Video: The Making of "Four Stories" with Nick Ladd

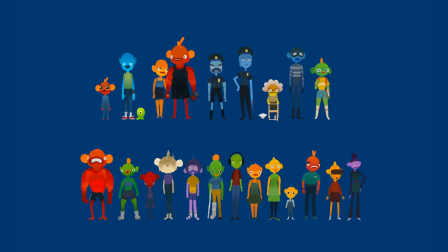702s
And also, like I said before, something important was the color coordination of the film so making different apartments in this case different colors and
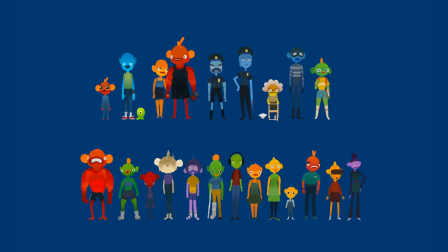713s
having characters that were different colors in those apartments uh served to kind of guide the viewer as things got more confusing like where a certain character had come from where they were going uh it just made it it just made it made it great in that regard
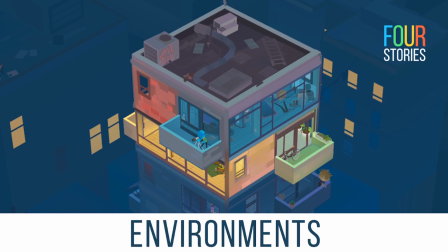728s
uh for the environments They were also color-coordinated, so there was blue, yellow, green, and red stories. So the props in those environments and the characters in those environments were matching, and they were different colors just to guide the eye.
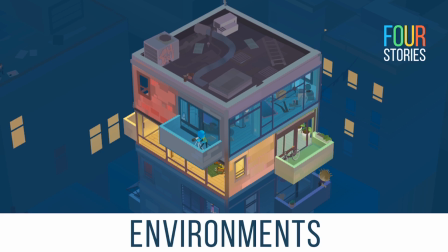747s
There was quite a process, too, to build in the layouts of these sets.
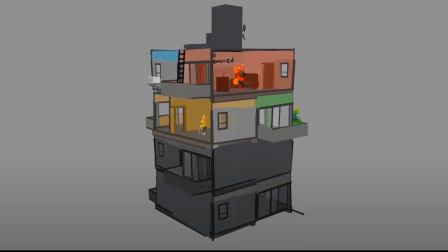752s
Here's a video I found of an old V1 of the apartment, and this was just trying to figure out...
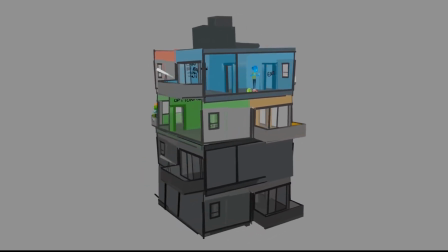762s
This was just trying to figure out how could I make the four-story building really work.
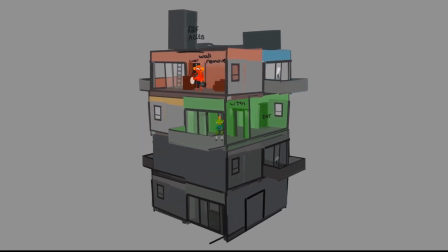771s
I know I wanted to be kind of a square.
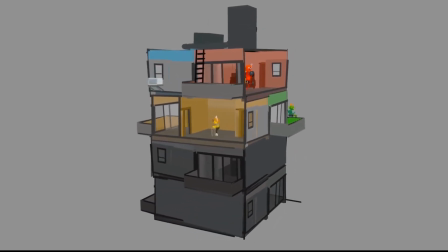773s
I wanted every story to have kind of equal real estate, but I also wanted it to feel like an apartment.
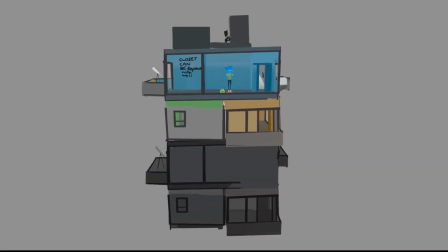782s
I wanted it to feel there had to be enough space, there had to be enough room.
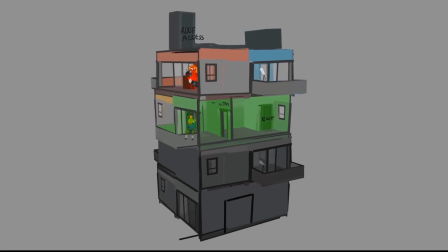787s
So finding out the proper scale and everything was a challenge. and in this early version you can really see the struggle i had without that line
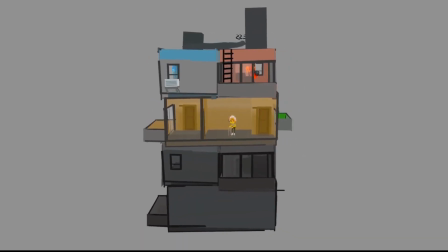795s
snapping so the lines i mean this was a rough pass it's not i did get a better version of this than this is just a test but
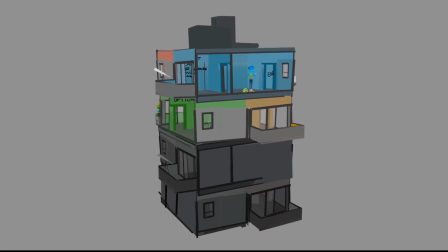803s
without the line snapping equally used to be quite hard to build straight architecture
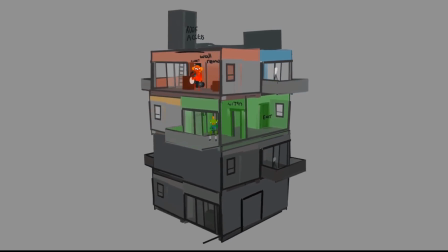809s
i have to say though it looks pretty appealing it has a nice uh it does have a nice like
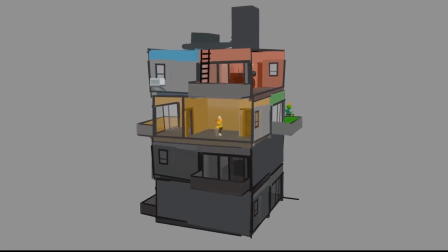815s
kind of falling apart like shanty building feel but that wasn't really what it was going for but yeah i think
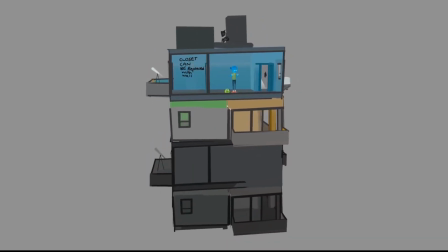821s
this is like this type of stuff that we're trying to simulate with traditional 3d how can we make it more hand-drawn and stuff
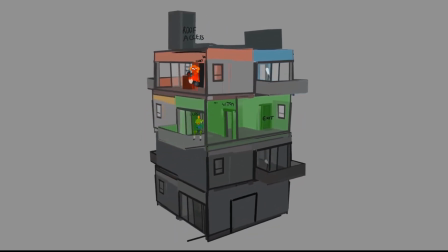828s
like that and this is like it's kind of like a happy accident i think because you you didn't have the snap tool but i think this is like so
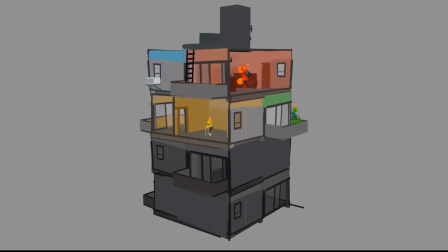835s
hard to do in traditional 3d right to make everything like
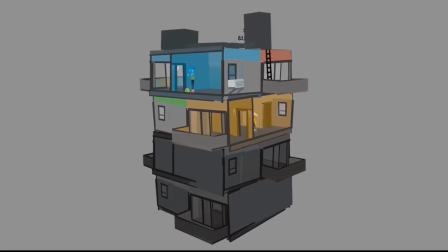840s
hand-drawn like this like this It truly looks like a 3D sketch,
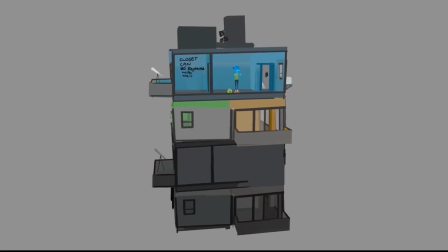844s
you know, it's really cool.
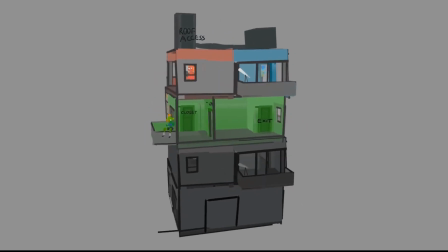846s
Yeah, and this early version as well, this is back when four stories was also a four-story building, which was at one point the intention,
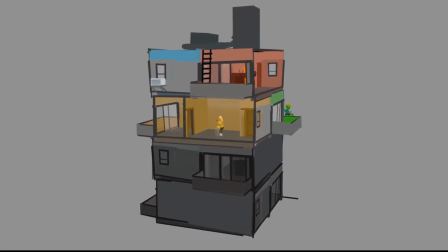855s
but there was so many benefits to making it a taller building that I eventually made it taller. And then also just building these sets, even at this version, which was early, i knew that i wanted um i wanted to keep it simple
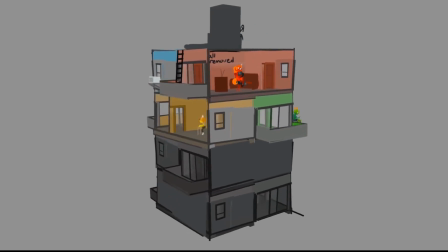872s
even if the building wouldn't necessarily make sense people were going to be living in kind of one room apartments kind of like studio apartments but when it came
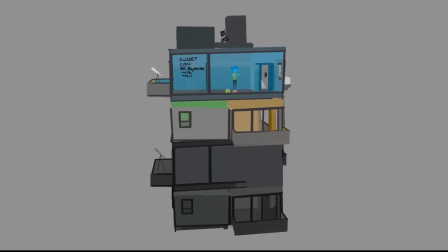880s
to decorating them i wasn't picky about every apartment needs a bed every apartment needs a fridge they kind of i kind of picked and chose two
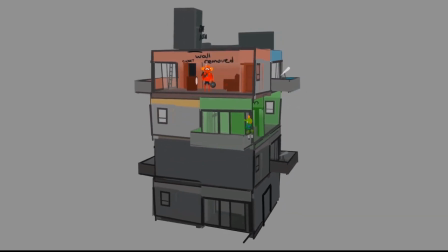889s
rooms for each person to have even if they theoretically should hopefully have more than that or they should have more furniture at least but it wasn't it
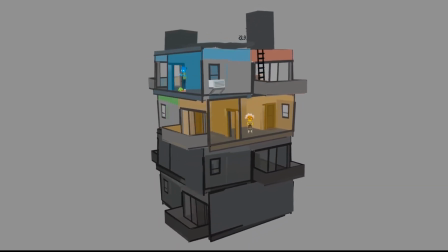898s
i treated them a lot more like stages so it wasn't important that they necessarily reflected reality
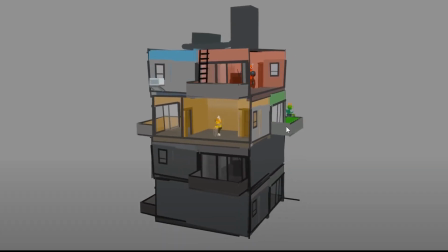909s
um hold on how do i stop this video hold
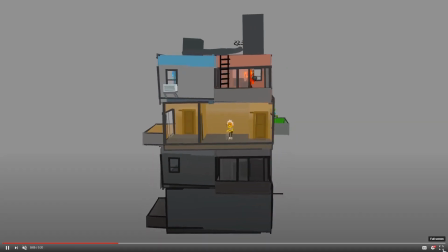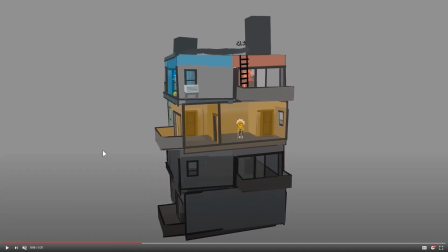917s
on i'm just having some
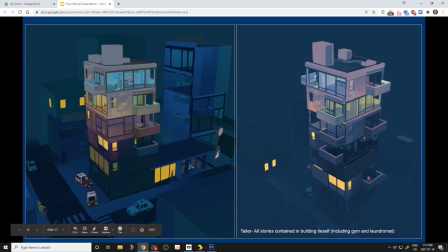933s
yeah it's cool because you never question it you never wonder oh where is where's the
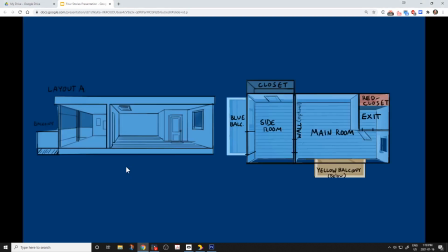938s
bedroom or where is the yeah yeah yeah
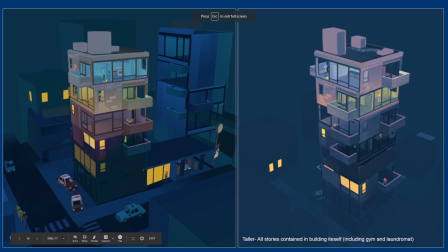944s
i didn't want people to think too much about where the bedroom was it wasn't really a important part of the story so yeah i noticed them the story keeps you entertained enough so you don't have to question anything and it's just really
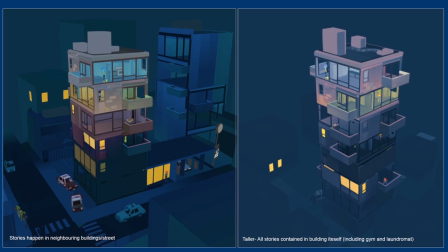958s
engaging yeah um so like i was saying a second ago um at one point it was a four-story building and i kind of experimented with what if it was a little bit taller so what if it was like five
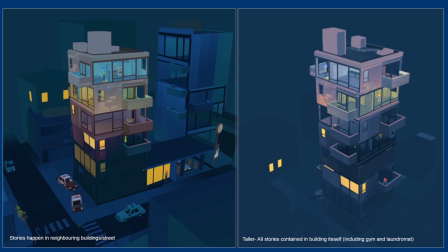971s
six stories um and but then I was wondering where do I put all the side characters so I knew I wanted to have I always knew I wanted to have the four stories at the top but then around the scene I wanted to hide more characters so it just looked like a moment
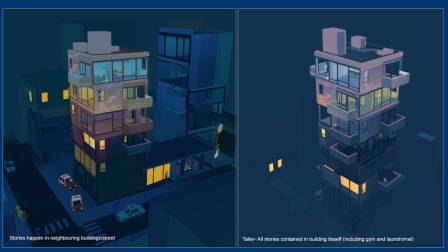989s
happening that you could pay attention to and that was very clear but there would be other things in the environment for the viewer to explore i think that's something that's really fun about br and i wanted to give that sense of the environment really being alive with more characters so on the left
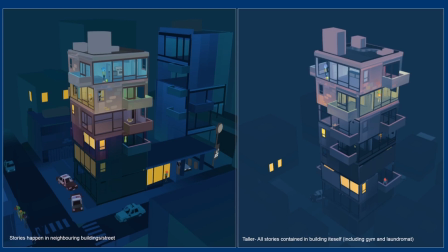1006s
i've been thinking okay maybe the characters uh maybe they're in the buildings beside yours like maybe if you turn around you'll see people brushing their teeth and like a skyscraper across the street or if you look down on the ground maybe you'll see people like um at a gas station or at one
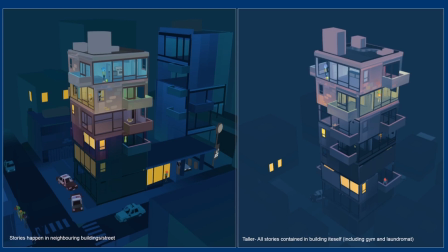1025s
point there was going to be an art gallery across the street i thought maybe i'll put people in there and in the end i went more for the right option where you have one building in front of you it's very tall which makes it more more interesting like i think it makes it
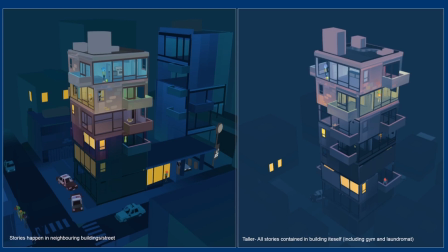1041s
more exciting to have just a big monumental kind of skyscraper and having all the characters isolated to one place in front of you i think just made it a more easily digestible set it
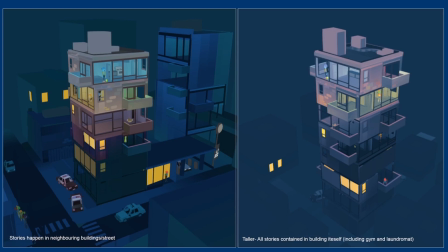1056s
was fun playing with the verticality so if you wanted to see stuff on the bottom floor you could sit on the ground or you can like crouch you could walk around to the side and kind of look up and down but having keeping stuff
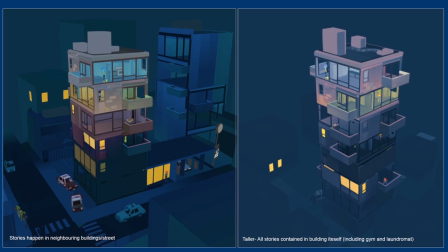1069s
away from behind you and really all in front of you just made it made it fun and easy to to explore so ended up going with the right option uh it did cause some problems because having everything in
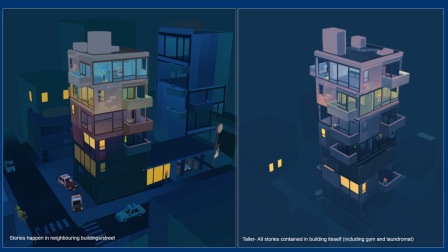1085s
front of you at the same time um is not the best way all the time to make quill scenes because it can get a bit heavy for the the quest especially but we ended up or i ended up pulling through that
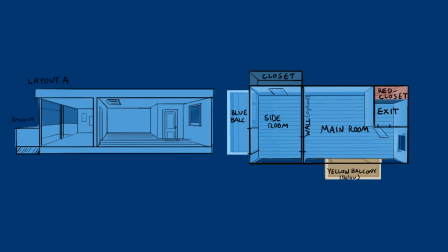1099s
again just an image of the rooms and like i said they were treated like stages so they really were meant to look good from the front each room and the characters in those rooms uh basically you had stage left and stage right and the action would happen in one place so
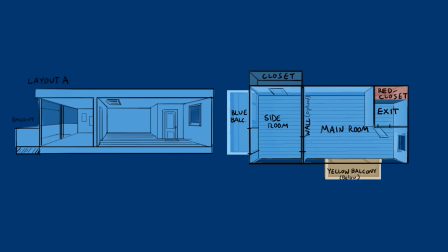1117s
in some vr films you follow characters as they they kind of move beside you and behind you in this film the goal was really to keep it in front of you kind of like like a 2d film but more like a stage play and the idea that you can then check out a different stage by moving was
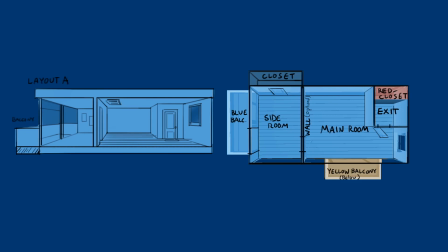1134s
was kind of essential so i made sure all the building all the apartments were the same format uh the same kind of layout it made it very easy to be able to follow different stories uh and kind of understand that the rooms were
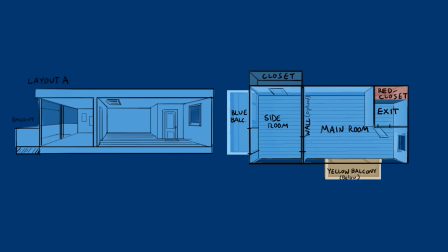1149s
similar i wanted them to be on par and that similarity kind of falls apart in some of the lower behind like the extra characters stories but for the actual main story they're all the same layout so they all have a balcony and they all have a window and
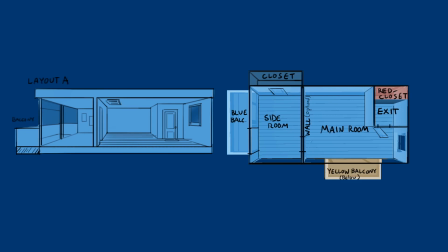1167s
those windows and balconies were great entry points for characters and exit points for characters which happens throughout the story so you can watch a character go from one balcony to another and that gives you a reason to want to follow the story around the building